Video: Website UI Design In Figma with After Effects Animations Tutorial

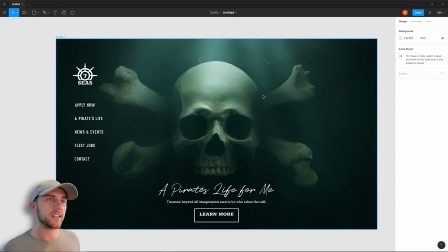8:16 Now as for our Learn More call to action, I'd like to turn that into a button. And because a lot of elements like our skull and even this logo have rounded edges, I'm gonna round the edges of this button as well. Since this button is a navigational element, we could use the same font as we did for our sidebar navigation over here.
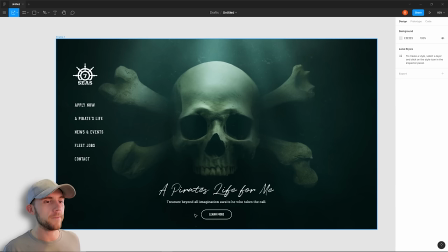8:30 But since on our sidebar, we just click the word to go somewhere, and here we're clicking a physical button, I think it would be nice to find a font that's similar, but that's still a little bit different.
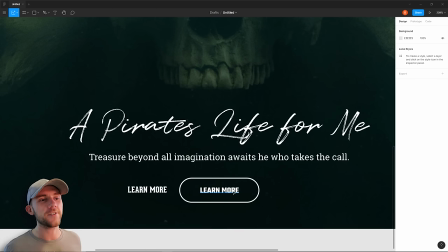8:39 That way we just get some visual separation between these elements. You can see this is the font I chose. It's pretty similar to what we had before, but it's different enough to make it stand out.
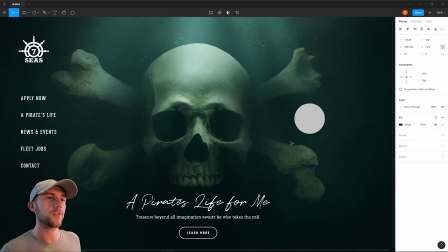8:46 And what we could really use here is some accent colors. We're using a lot of greens and blues in our graphic right now, and so I think it makes sense to pick something for our accent that's on the other end of the color spectrum,
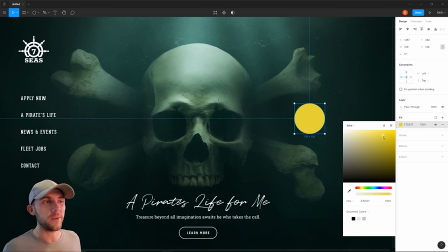8:55 and that would generally be some type of yellow. And since pirating is all about treasure, pushing that towards a golden color would make perfect sense.
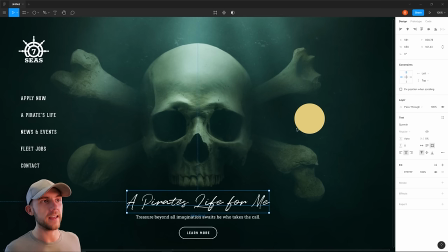9:01 And I know I definitely want this handwritten script in that color, because we really want to draw people's attention to that. And I think it also makes sense for our Learn More text to be that accent color. And finally, I'm gonna go ahead and make the logo the color as well, just so it separates it from some of these other page buttons.
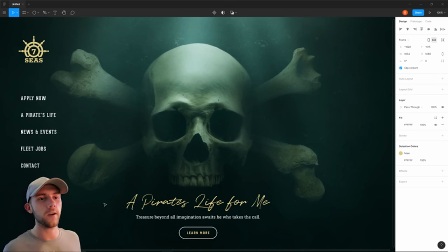9:14 Down here though, our subtext seems to be drawing a little too much attention away from the heading. So to fix that, I'm just gonna make this a little transparent. I think I'll do the same thing for the border around the button. As far as the design goes, I think that's pretty much it for the homepage. But now what I think would be really awesome is to add some animation to this.
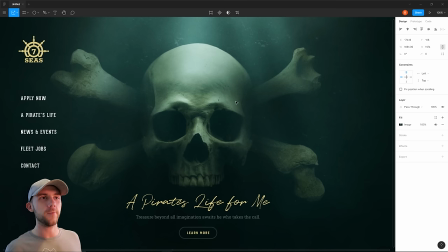9:31 Maybe we could have the bones floating a little bit in the water, and we definitely want to make these light rays move and shimmer, and it'd be cool to have some of these particles fall down like they're sinking to the bottom of the ocean. So basically what I did was just break down
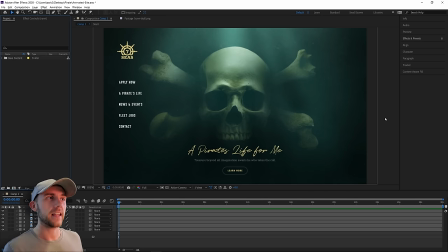9:42 our background image into separate parts, and I reassembled that back into After Effects, and I also added in our UI as separate elements as well. So I think the first thing I'd like to start with is making these bones look like they're floating in the water. So I'm gonna go into the layer that I've got all the background elements on.
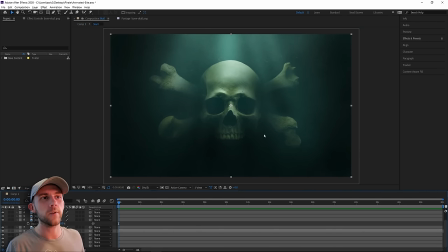9:55 We wanna start in a pretty neutral position, and then we wanna move the pieces a little bit in one direction, and then a little bit in another direction, and then back to the neutral position. That way the entire thing can loop seamlessly. And you'll notice I tried to move the pieces in slightly different directions, that way they felt independent of each other. If we were to see this in real life, we would see a perspective shift as these pieces moved around.
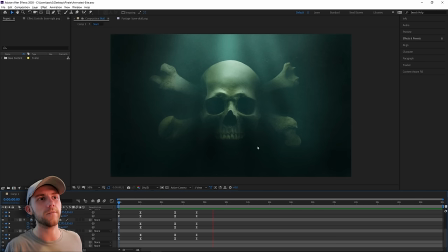10:14 And we just don't see that here because they're just like pieces of paper on top of each other. So what we can do to remedy that is add some artificial depth to this.
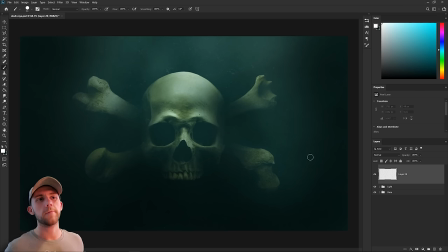10:21 And the way we do that is by creating a depth map. And all a depth map is a 2D representation of a 3D object. So basically the way it works is it's a black and white image, and areas that are painted pure white are things that are considered closest to the viewer. And then areas that are painted pure black are areas that are far away from the viewer.
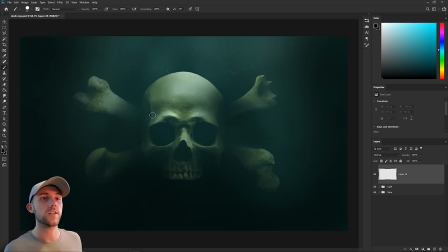10:39 And so what we need to do is paint a grayscale image of our skeleton, where the parts of it that are closer to us are lighter, and the parts that are further away from us are more dark.
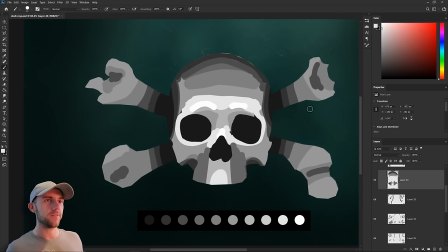10:52 And now that we've kind of got that roughed in, we're just gonna blur the entire thing. And that way, all those separate areas we just painted will be nicely blended together, and we'll get some smooth transitions.
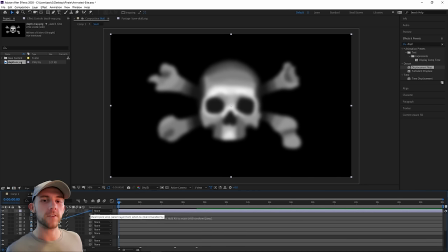11:01 So we can just take that map and drag that into our scene, parent this map to the skull first, that way everywhere the skull moves, the map will move as well.
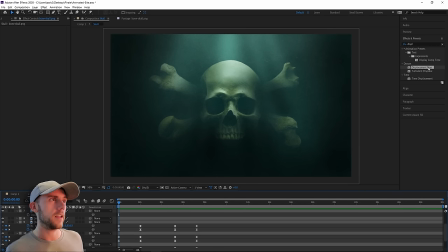11:08 And then we can hide that because we don't really need to see it. And I'm gonna give our skull a displacement map effect, and we're gonna tell it to use that depth map we just created. And so now I can actually spin the skull left and right, and it actually looks a little 3D. You can see there are some distortions, which means our map isn't perfect, but as long as we don't tilt this too much, you shouldn't be able to see them too bad.
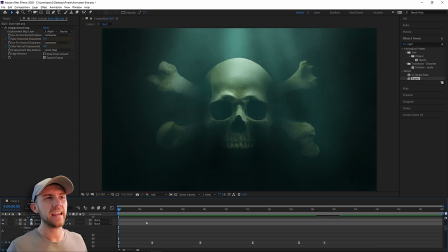11:27 And adding in those depth maps to the rest of our bones and adjusting the motion just a little bit, we have something that looks like this. Mainly, I just slowed things down some, just so it'd feel a bit smoother, and I also made some minor adjustments to the depth map. Now at this point, I think we can go ahead and start animating our lights. At the moment, we only have one image for our light rays.
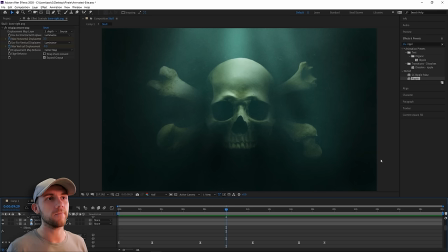11:44 So in order to make those animate, I'm just gonna make a few more versions of these light rays. They'll all be different from each other, and we can just fade from one to another, and that'll give the sense of movement.
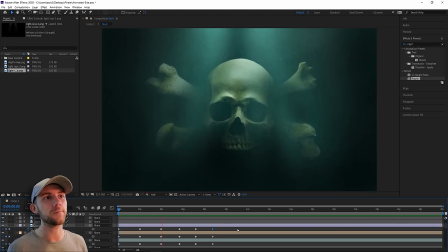11:55 So you can see how those rays fading in and out of each other helps mimic the effect of the ocean shaping the light as it travels through it. Now what we want is to make these particles look like they're floating downwards. And I think a good way to do that is to just make a giant sheet of them, and then we can just move that sheet down across this image and fade it out towards the bottom.
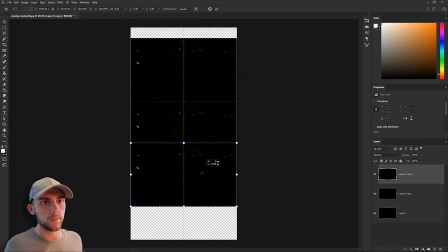12:13 Here's our sheet of particles, so I'm just gonna expand the canvas and then make some duplicates of this. And then I'm just gonna rotate a few of these just to prevent any weird seams or patterns showing up.
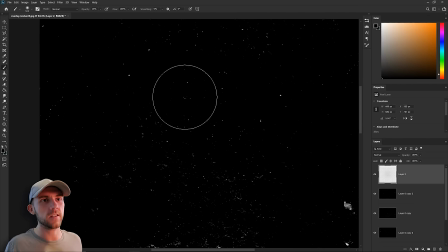12:22 And lastly, I'm just gonna go in and paint away some of the specs just to add a little more variation as well.
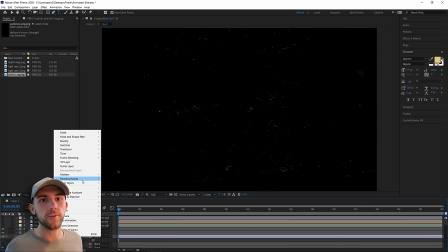12:26 We'll just drop that into our scene and change the blend mode to screen. Lower the opacity a bit, and now we'll just animate it.
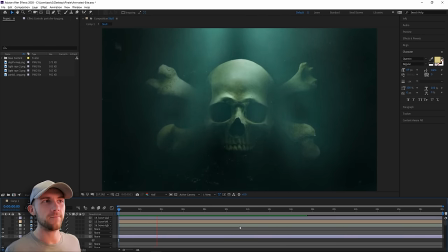12:32 As you can see, as the noise falls down right now, it kind of feels flat, and it doesn't really fade out into any of this darkness, so let's fix that.
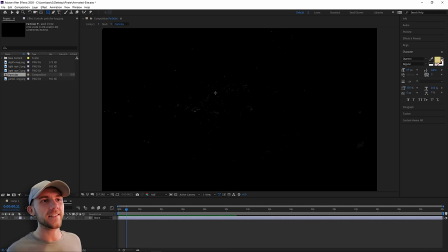12:38 I'm just gonna stick this in a new composition. That way we have those particles isolated, and I'm just gonna add a black gradient on the bottom of this.
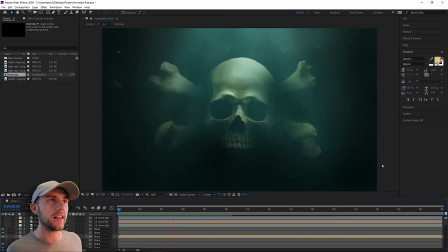12:44 Now you can see those particles fade out towards the bottom. I'd also like to add some random cloudiness to these particles, that way they fade out at random times as they fall down.
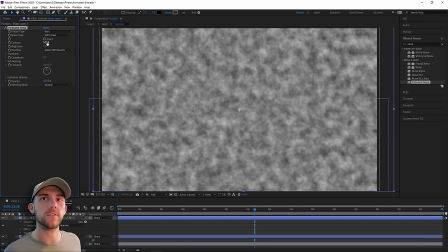12:52 So I just added a cloud texture here, and I'm gonna make that a little softer, and then quite a bit bigger. And now I'm gonna use that as a mask for our particles.
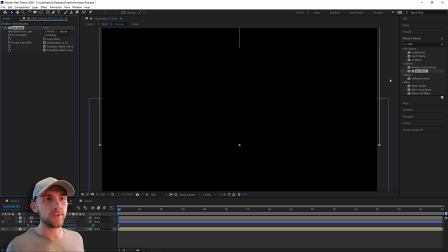12:59 So what that'll do is everywhere there was black in the cloud texture, the particles won't be visible. And everywhere that was white, they will.
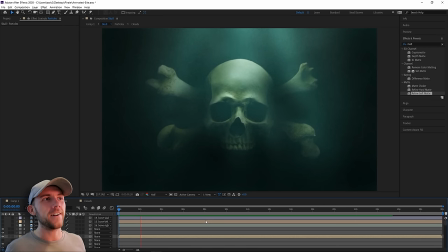13:05 So as you can see, our particles are falling nice and smoothly now. They disappear at random spots throughout their journey, and that just gives the effect that the light is affecting them in different ways as they move through the water. And the very last thing I'd like to do is make those particles feel like they're flowing back and forth as they fall.
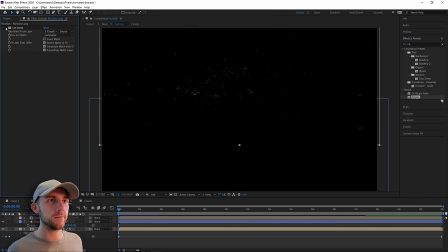13:20 So I'm just gonna turn off our mask for just a second so we can see them better. And then I'm gonna add a ripple effect to the particles. That gives us this really cool effect, like they're moving back and forth in the water. And they're not just all falling perfectly straight down in the same direction.
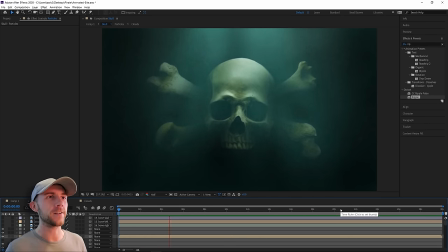13:32 And guys, here's our final result for this. We've got these cool bones just floating in the water. These awesome light rays that are just changing directions and shining in different ways. And then of course our particles that are just slowly falling towards the bottom of the ocean. And ideally, we would just export this as a video, and that video could be used as the background for our website.
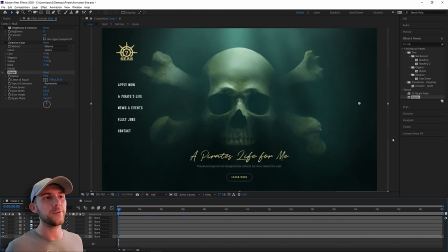13:50 So as soon as you open up the site, I think it'd be really cool if this background video faded in from black.
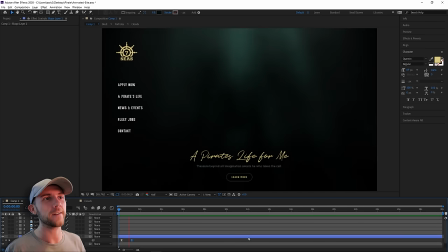13:55 Something like this, where you barely see the light rays first, and then that skull is slowly revealed.
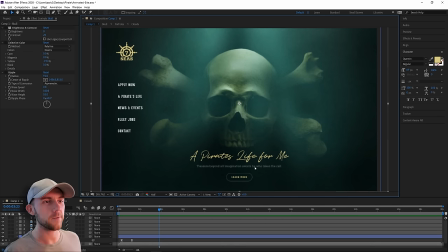14:00 I think that some of these other elements, like the logo and the nav, and even some of this text down here in the button, could also fade in with the background. So I did that, and I also added a little bit of movement to those, that way the nav comes in from the right, and the text down here comes in from the bottom,
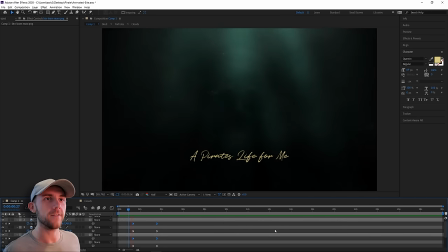14:14 and it gives us this really cool effect of framing the shot as the skull comes in.
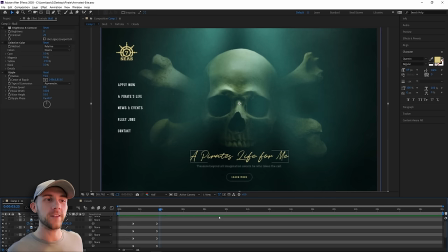14:18 Right now, everything fades in except for our main title, and what I think would be really cool there, instead of just a simple fade, is to make it look like it's actually being handwritten in.
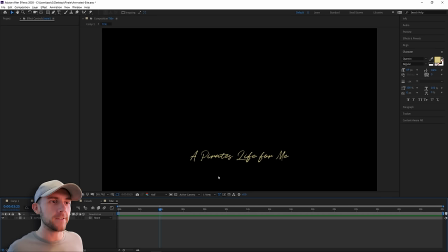14:27 So to do that, I'm just gonna stick it on a separate layer, and now I'll just trace over these letters with a pen tool.
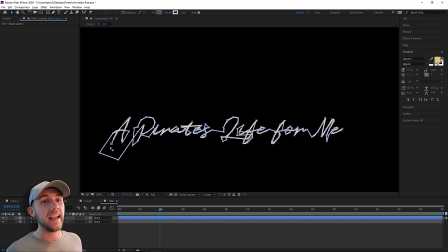14:31 And I tried to trace over those letters in a way that looked like I was writing it out by hand. So I just added a trim path to that, and what that's going to let us do is make it look like this stroke is actually being drawn onto the canvas.
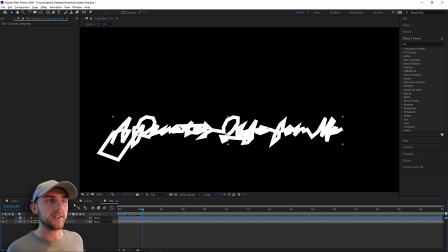14:45 And now we can use our new stroke layer as a mask for our text, and that gives us this really cool handwritten effect.
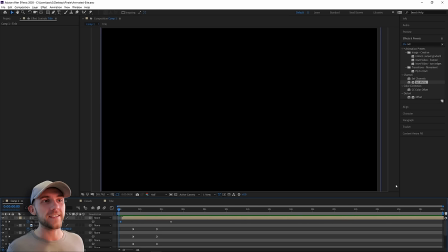14:51 And all of that put together gives us this.
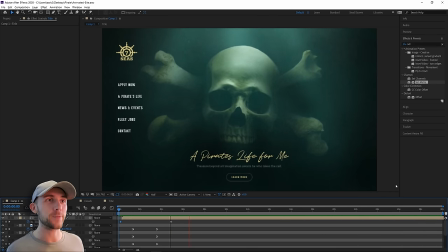14:57 I don't know about you guys, but I think that's pretty cool. So let's just go ahead and jump back into Figma.
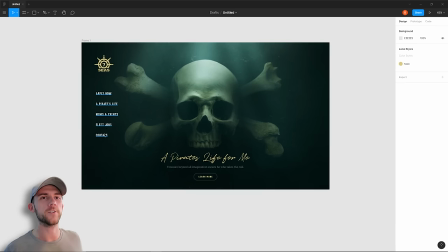15:02 I think now I'd like to design one of these other pages we have here. And I feel like this fleet jobs might be interesting to do.
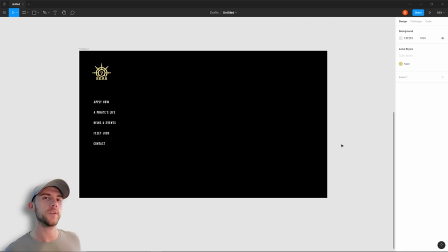15:08 So I made a fresh page with just the navigation and the logo. As far as what this page will be, if you've ever seen a company website, you'll usually see a section that says now hiring. It's a place to feature major jobs for the organization. So most likely there's not going to be like a ton of them, maybe 10 to 15 max.
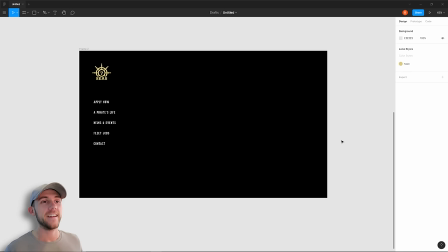15:24 And that's exactly what I think this page could be. And with that, let's start figuring out some content for this. So for every job listed on this page, I imagine we'll need some type of title, definitely have the salary on there, and probably just some type of see more button. Because since we're going to be having multiple jobs on this page, I don't think we should put all of the details for every single job here.
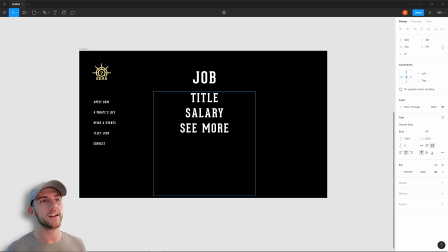15:41 It'd probably be better just to have a list of items, and then you can just click on one of those items and it'll pull you up to a new page with all the information about that specific job. So as far as the layout for this, we know there's not going to be a ton of jobs listed here. If there were, we might do something that's a little more compact, maybe grid-like, so you can easily scroll through everything to see a large number of items.
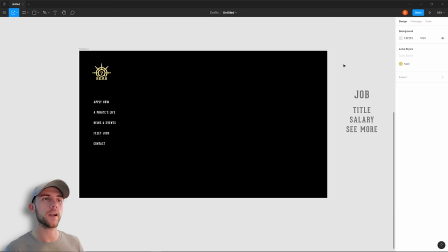15:59 But like I said, since we only have a handful of jobs that'll be listed here, we could probably get away with doing something a little more graphical, and each job can take up a bit more of the screen. One thing that's actually pretty common in web design is to use a system called a carousel. I'm sure you've probably seen it before.
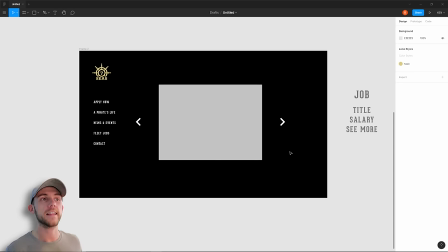16:13 It basically just has an image with maybe some controls on each side that lets you swipe through left or right and see other images in the sequence. And I feel like we could use a system like this for our job list. But instead of just having one job show at a time, I'd like to show multiple ones.
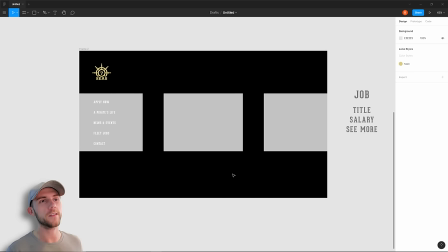16:27 And remember, these are jobs for people that are higher up in the organization to take on.